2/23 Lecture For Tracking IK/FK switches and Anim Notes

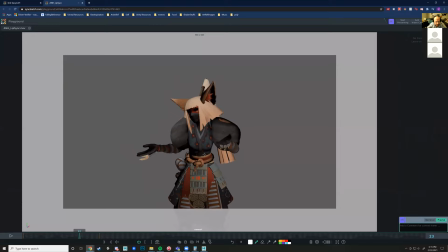111:50 I like the hand up that high. It might be impossible to break the silhouette for this, but maybe try moving the clav up a little bit on this side. So then this elbow might get higher, and then
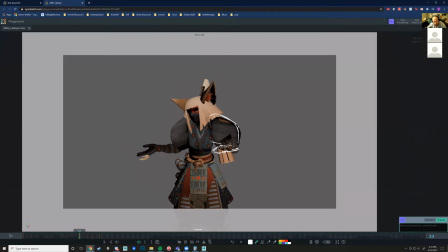112:08 try to lower this down, because if you press 7 on this, right, it's just going to be one black mass right there. However, given the size of these shoulder pads, might not be possible to break the silhouette there. But give it a go, see what you can do with it.
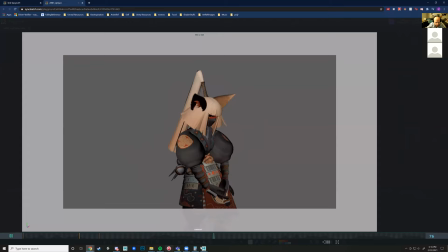112:30 It's okay.
This is all from here on out.
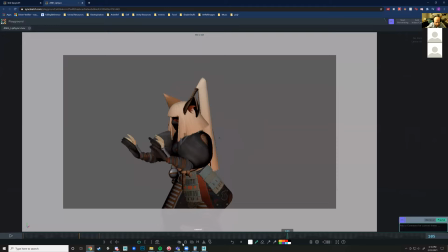112:38 I think it's really well timed.
It's okay.
And the poses you're hitting are communicating effectively. I really like how the character looks away from the other character. And like
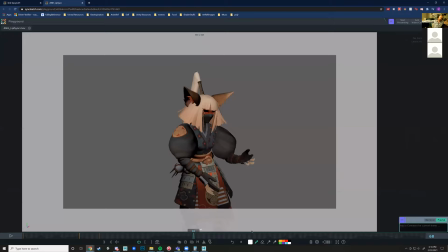112:54 you can tell that the character's withdrawing mentally from the other character because they're trying to think of a way to make the situation okay, right? So I like that you turn the character's entire body away from the other one.
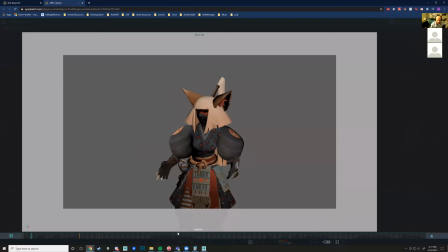113:10 It's powerful.
It says a powerful statement.
It's okay. It's not so bad. It's okay. It's not so bad. It's okay.
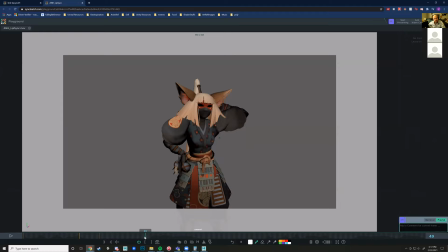The only thing is that like these poses are so different from each other that they kind of read all over the place.
Like it's not so bad. It's okay.
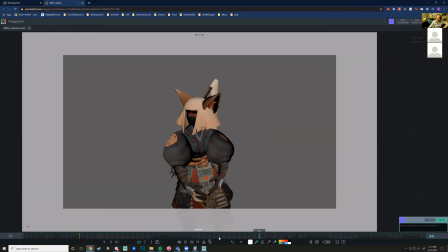113:48 You might benefit actually from adding a little time in the dialogue, like on one of these, just to give yourself a little bit more time to blend from this pose to this pose, so it doesn't read all over the place. You know, might be good to explore. Might not have to though, you know. I'm not super bothered by it.
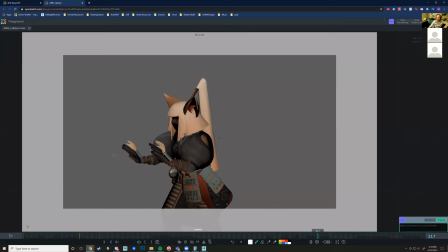114:07 I love this pose. Eliminate the twinning by offsetting one of these arms keys by like 2. Like just select all the arm controls in here and then select all the keys for that part.
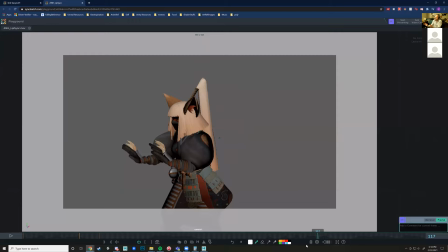114:23 And just kind of move them over like 1 or 2 keys, or like either before or after that one, to eliminate the it's okay. Like you kind of want it to be like, it's okay, like you can have one of those notes hit at the same time, you know, because they do, but having them like both at the same time throughout all of it,
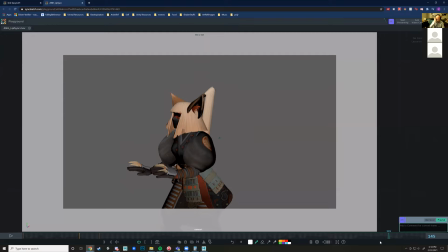114:44 it's okay.
Is a little bit, it feels just like rigid that way.
So maybe it's okay.
Like you can end up on the same note, but like just try to give it a little bit of offset.
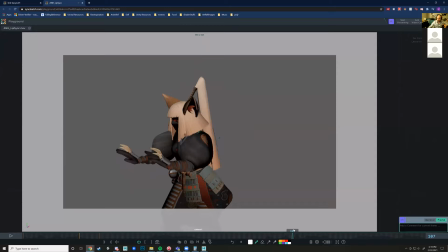114:59 If you don't like that, if you try that and it doesn't look great, you can also eliminate twinning by, in terms of posing, right? So if you can keep the same timing of these, but if you have them hitting in
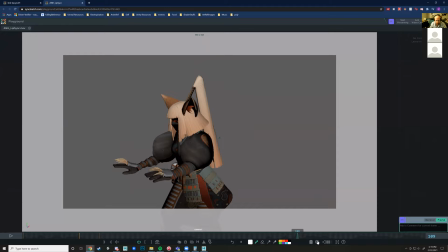115:17 different like magnitudes, right? So if on this down, you have one go down further than the other.
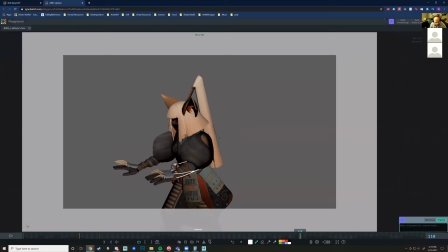115:30 Like if you had this one stay lower and then this one in the front go not as low, but then have like the posing a little bit different, you know, you can eliminate twinning that way as well.
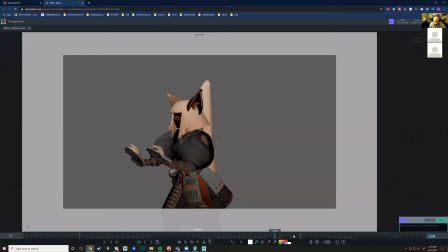115:47 So there's a few options there. I would try the timing first and see how it goes.
It's okay. It's not so bad.